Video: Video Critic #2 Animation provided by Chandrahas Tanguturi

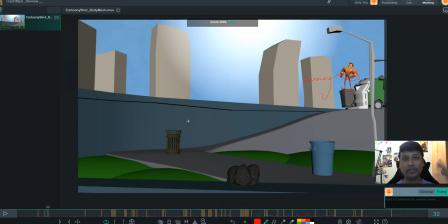All right, I would like to see, like people or me, or would like to see something that is not mirrored per se. For example, look at the timing of the hand going to the hip. It's all the same timing, both of them going together. um,
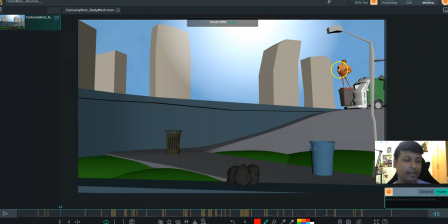like this is, even if it's in a far place, and maybe he wants to push his hip up, push his shoulders up, so he's going to push his hip front. Maybe he used the same timing, but that continues throughout the shot in a lot of places. I'll show you where that comes in. So
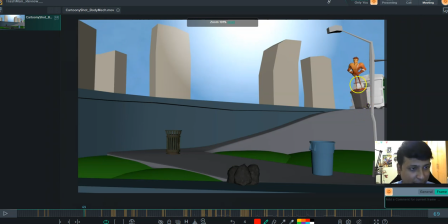I know that this guy has been parented to the trash can, but I think he's also slanted with the angle of the dustbin. So whenever, for example,
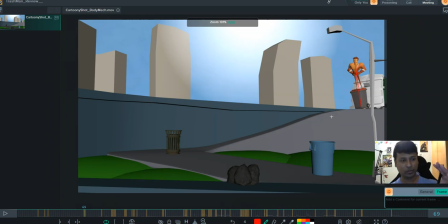if say you are in a boat, right, and the boat just goes like this, I'm pretty sure that our human body is, like balanced, is experienced enough to, like tilt ourselves to
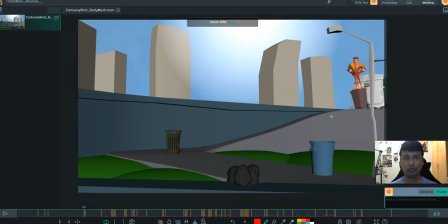adjust. Even if you look at a moving train, right? So everything is moving, but we still somehow manage to not tilt with the train, because we are the physics laws of physics of body is in motion or in rest until and unless another force is acted upon.
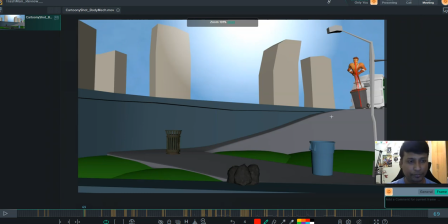So that comes in play. So we kind of like tend to keep our balance. This is what I think I've drawn here, that like he needs to be slightly bit more aware of the situation that he's tilting, and can like correct his pose accordingly, because according to the way you've animated the shot,
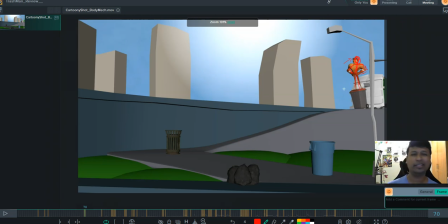this guy is a very experienced macho guy. He's been doing this for like, I don't know, years or something, and he's a really cool and stylish guy. So obviously, if we give him a slight a nice straight up pose for even when he's traveling around with that trash can, and it'll make sense, right?
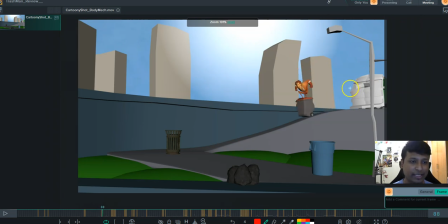So again, there is, whenever he's taking this kind of hold, anticipation poses, he has, again, the twinning action is happening over here.
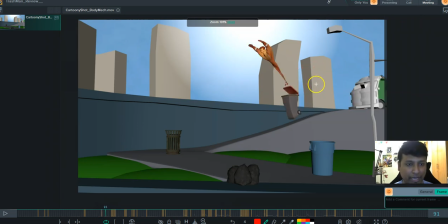All right. Like for example, I wouldn't know how to, break that, and that would be, from the animator's side, whoever is working on the shot, as a to find out an alternative solution for this.
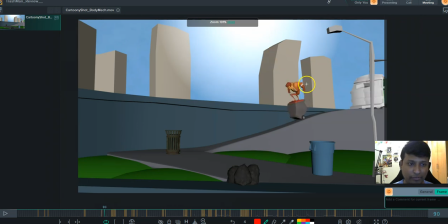All right. For example, what is he doing? Okay, fine. This is where he straight up jumps. Okay, so this makes sense, right? Um, Maybe I drew this after looking at the whole shot 2-3 times.
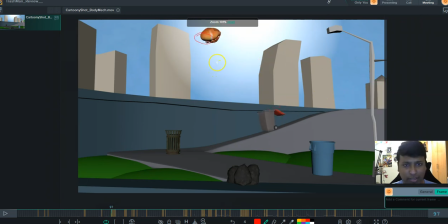So he jumps, he curls it into a ball. Everything is nice from there on. I do. One second. I do believe that his
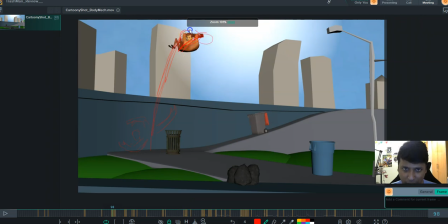this pose could be slightly up, somewhere over here, so that his curve could be slightly better. The way he comes and lands could be slightly better, or this guy should be slightly like this to match the curve.
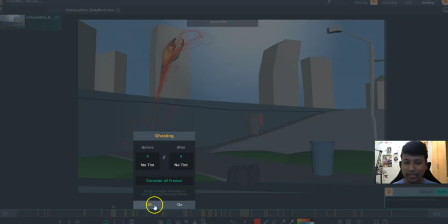It's not a big deal if you look at it, in a short wise. You could be like, oh, this is nothing, this is small, but
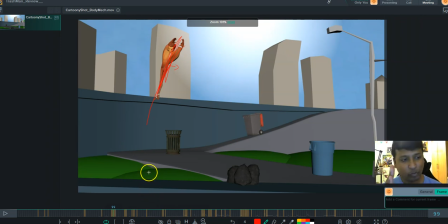the fact that this slight improvement overall compounds later, for a better visual feel of the entire shot.
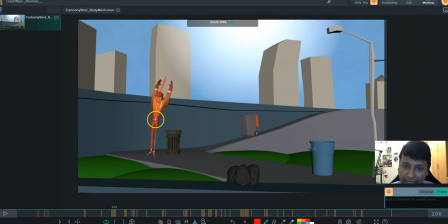That being said, there is also a lot of issues that I look at in say spacing per se. So for example, look at the spacing here.
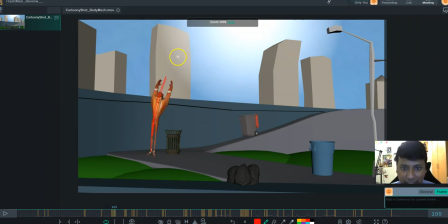It's all nice and tight, and then you get this gigantic spacing, and could be supported a little bit of with stretched arms. I think at least that's what I would do to reduce the impact of.
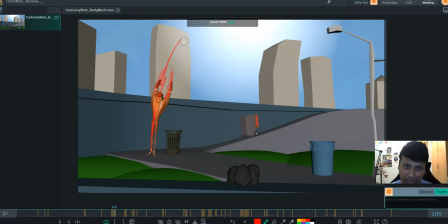For example, his hand was here, and from here to here there's a drop in the spacing of the hands, and it also makes us like sometimes slightly jerk, like could be slightly better. I mean, a little bit of cushion would hurt actually.
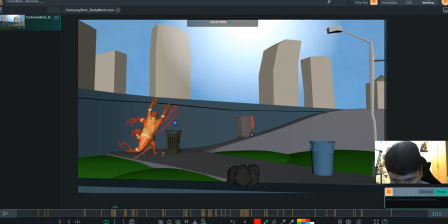That, and also since his next pose is going to be like this, how about instead of his hands just being firstly, I love the fact that you've given like twin, like a ghost to him.
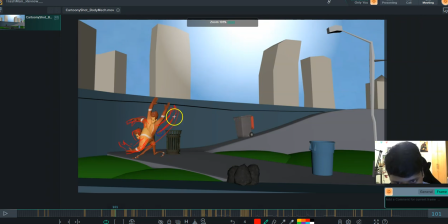It is awesome. But how about we give the hand like this, so that or maybe even more turned up. Let's get rid of this. Even more turned up, it's like slightly coming from here, slightly like this. I mean, in a with a visual blur and like the fast pace,
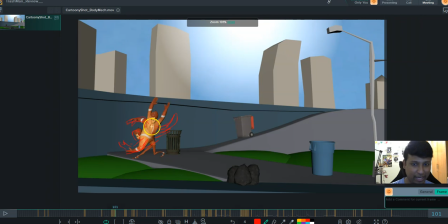it won't be noticeable if we give that less likely to break the character's arm or something. But then what happens is we'll get that whooshing feel from like one pose to another. Like he swept his arm and then went into that this kind of a pose.
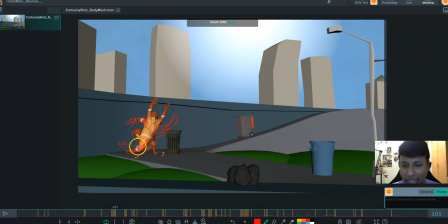It's coming up from there. Another thing is this is a big action, right? So there needs to be an overshoot and settle. You have given, I think, somewhat of an overshoot and settle,
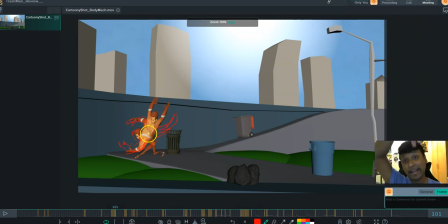but let's exaggerate it even more for a height he's falling from, and for the amount of viscosity or rubberiness that you've given to his body. I think there should be more.
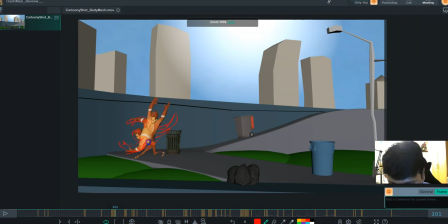So what we can do is we can push him a little bit more front on the hip side. We can extend his arm, slightly from here, maybe, like push his head a bit up also. So when he recoils, there is more space for him to recoil. There's more, like frame for him to, like tighten up his body.
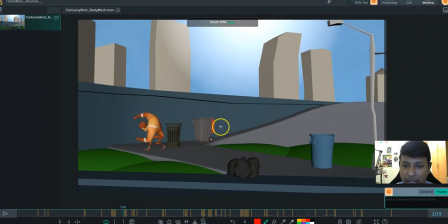And also when he's going from this pose to this pose, let's give this hand a slight delay, so that like he's anyway turning towards his left, right?
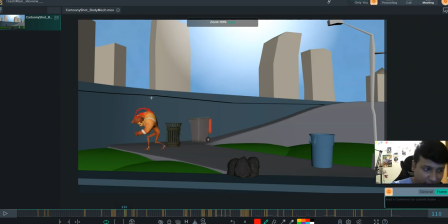So when he's turning towards his left, he will be leading with his elbow, his shoulder, and everything. And obviously he uses his left leg to sorry, his right leg to give him that boost of going towards there.
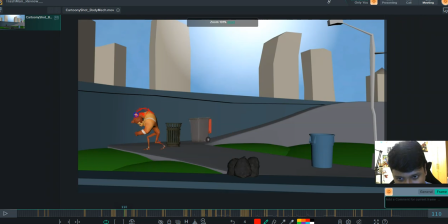All right, so he needs to, so let's delay the hand, keep the hand somewhere here, and that will also clear up the silhouette a bit. All right, and if we could, like pose him slightly like this, so this will create a nice circular, arc for the upper body.
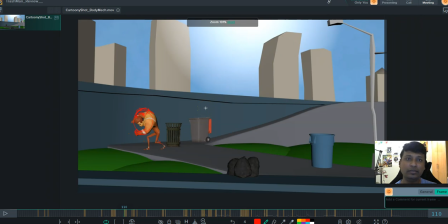So when it comes to shots like this, it all ends up being just about shapes and how one shape morphs into the other. That is all the eye sees, because it's so fast, it's so snappy, it's so radical in the way that it moves.
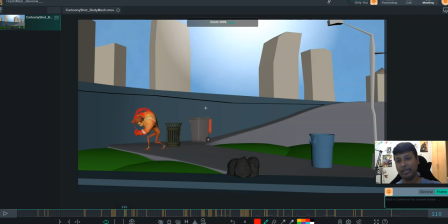You have to be, wary of the way that a shape flows from one end to another end, and what type of metamorphosis does it goes through to reach to that, the final stage of
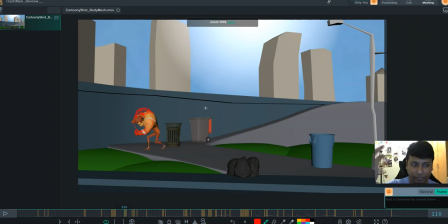its evolution, if you want to call it that. So let his hand drag a bit, let it drag, all right, and then we can go to somewhat like this, which is slightly away from the current pose, which will give us two frames to,
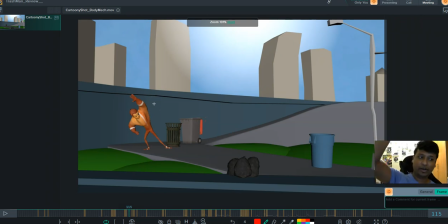like kind of keep going. That is what snappy is basically.